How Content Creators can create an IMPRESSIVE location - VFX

Having those two things off can make or break your actual set extension to make it believable or not. And so we'll continue to work with this particular image until we get it just right to where we feel like we've got a good place to start on to the next area.
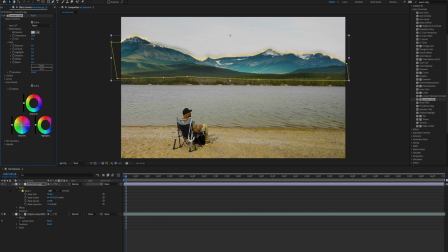(8:28)
So with the color grade, the one thing that we're needing to do is give it a little bit of warmth, because the mountains themselves, the image that we got from a stock photo, is a little bit on the cooler side.
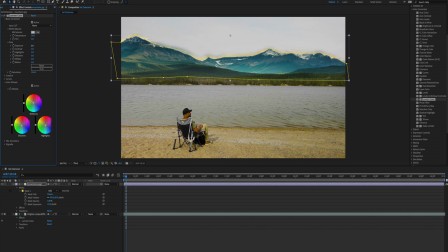(8:43)
So we're adding a little bit of tint to it and adding a little bit of saturation, just a hint, so that it matches up more properly with the original video. So once we have our color grade to our liking, the next step is to really repeat the steps that we did with the mountains for the rest of the project. And so we'll drag our next asset onto the timeline and then resize. We'll do some masking and then a little bit of color grading to match up the colors of the footage so that it sits within the frame and the composition of this particular project. And so we'll continue working with this.
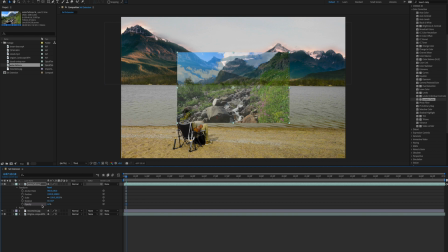(9:20)
And so now that we have our waterfall onto the timeline, we're going to resize and move it into place. We're going to turn down the capacity just a hair and scale it and place it over to the right side of the composition.
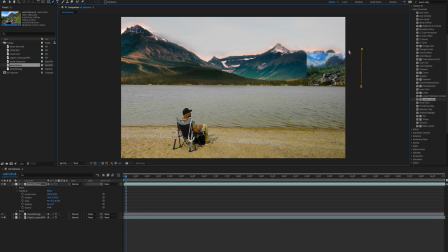(9:35)
I think that's going to be the best placement to give it a little bit of space within the actual composition. So we'll do the same thing for the bears. We'll add it into the timeline and move it into position, scale it to the right size that's more aligned with how far away
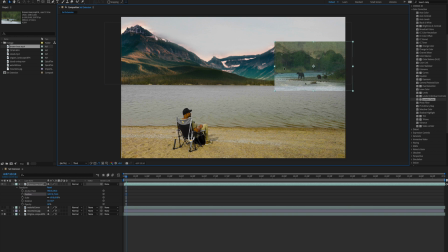(9:55)
the bear should be from the shoreline as well as the main subject sitting in the chair. And so we'll continue to move that right along with adding it in the right position of the water, because we do want a little bit of the water that's coming from the waterfall.
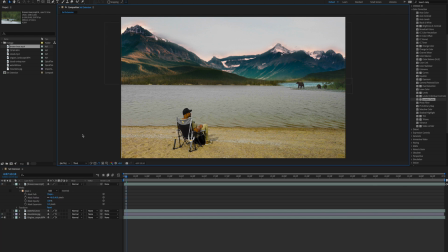(10:14)
So we did turn off the layer of the waterfall so that we can kind of place the water within the lake from the bears to match that up. And then later on we'll turn that layer back on and ensure that it is sitting together cohesively. So the last step that we have to do is add in the clouds. Now we do have to take in an additional step simply because the clouds that I chose is moving a little faster than it's supposed to be moving to make it more natural. So we'll do a little bit of time remapping to slow the clouds down, and we'll also do a reverse effect so that the clouds are moving in the right direction with the water, because as the wind's blowing,
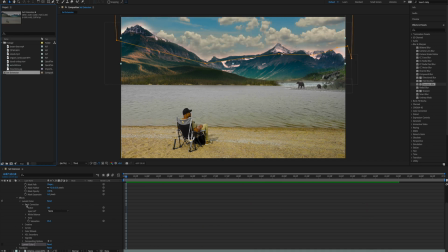(10:56)
we want the wind and the water and the clouds to move all in the same direction, which is going from right to left. The other thing we want to do is when we place the clouds into the scene,
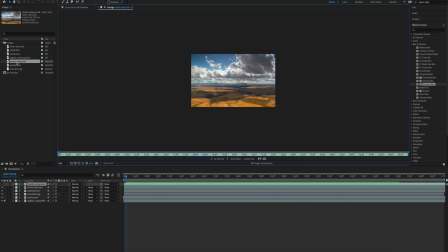(11:06)
we want the clouds to kind of sit behind the mountains, but at the very top. So we also have to add in a second cloud so that it goes in front of the mountain.
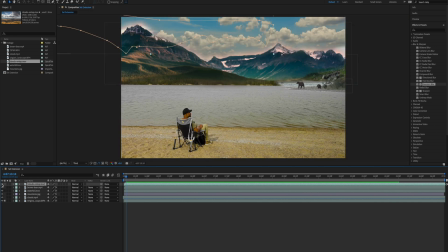(11:18)
And so when it moves, it appears that the clouds are going through the mountain and not just going behind or in front, to make it more realistic. So you can spend hours working to perfect your set extensions, whether it's working with your color grade, your mask, lining up your scaling of your compositions to really sell the effect that you're looking to do. At the end of the day, it's all about your creativity, and you can be as creative as you want and really create some futuristic worlds, or worlds that don't even exist, or worlds that really do exist. It's all up to your discretion. I would love to see some of the designs that you all come up with as far as set extensions. Please tag me on Instagram to share some of your creativity. That is it for this tutorial. Thank you so much for watching. If you are new to this channel, please do consider hitting the subscribe button. If you like the video, please hit the like button, and you can also hit the alert icon to be notified when new content comes available. Like always, guys, stay safe, stay creative, and I will see you in the next video. Peace.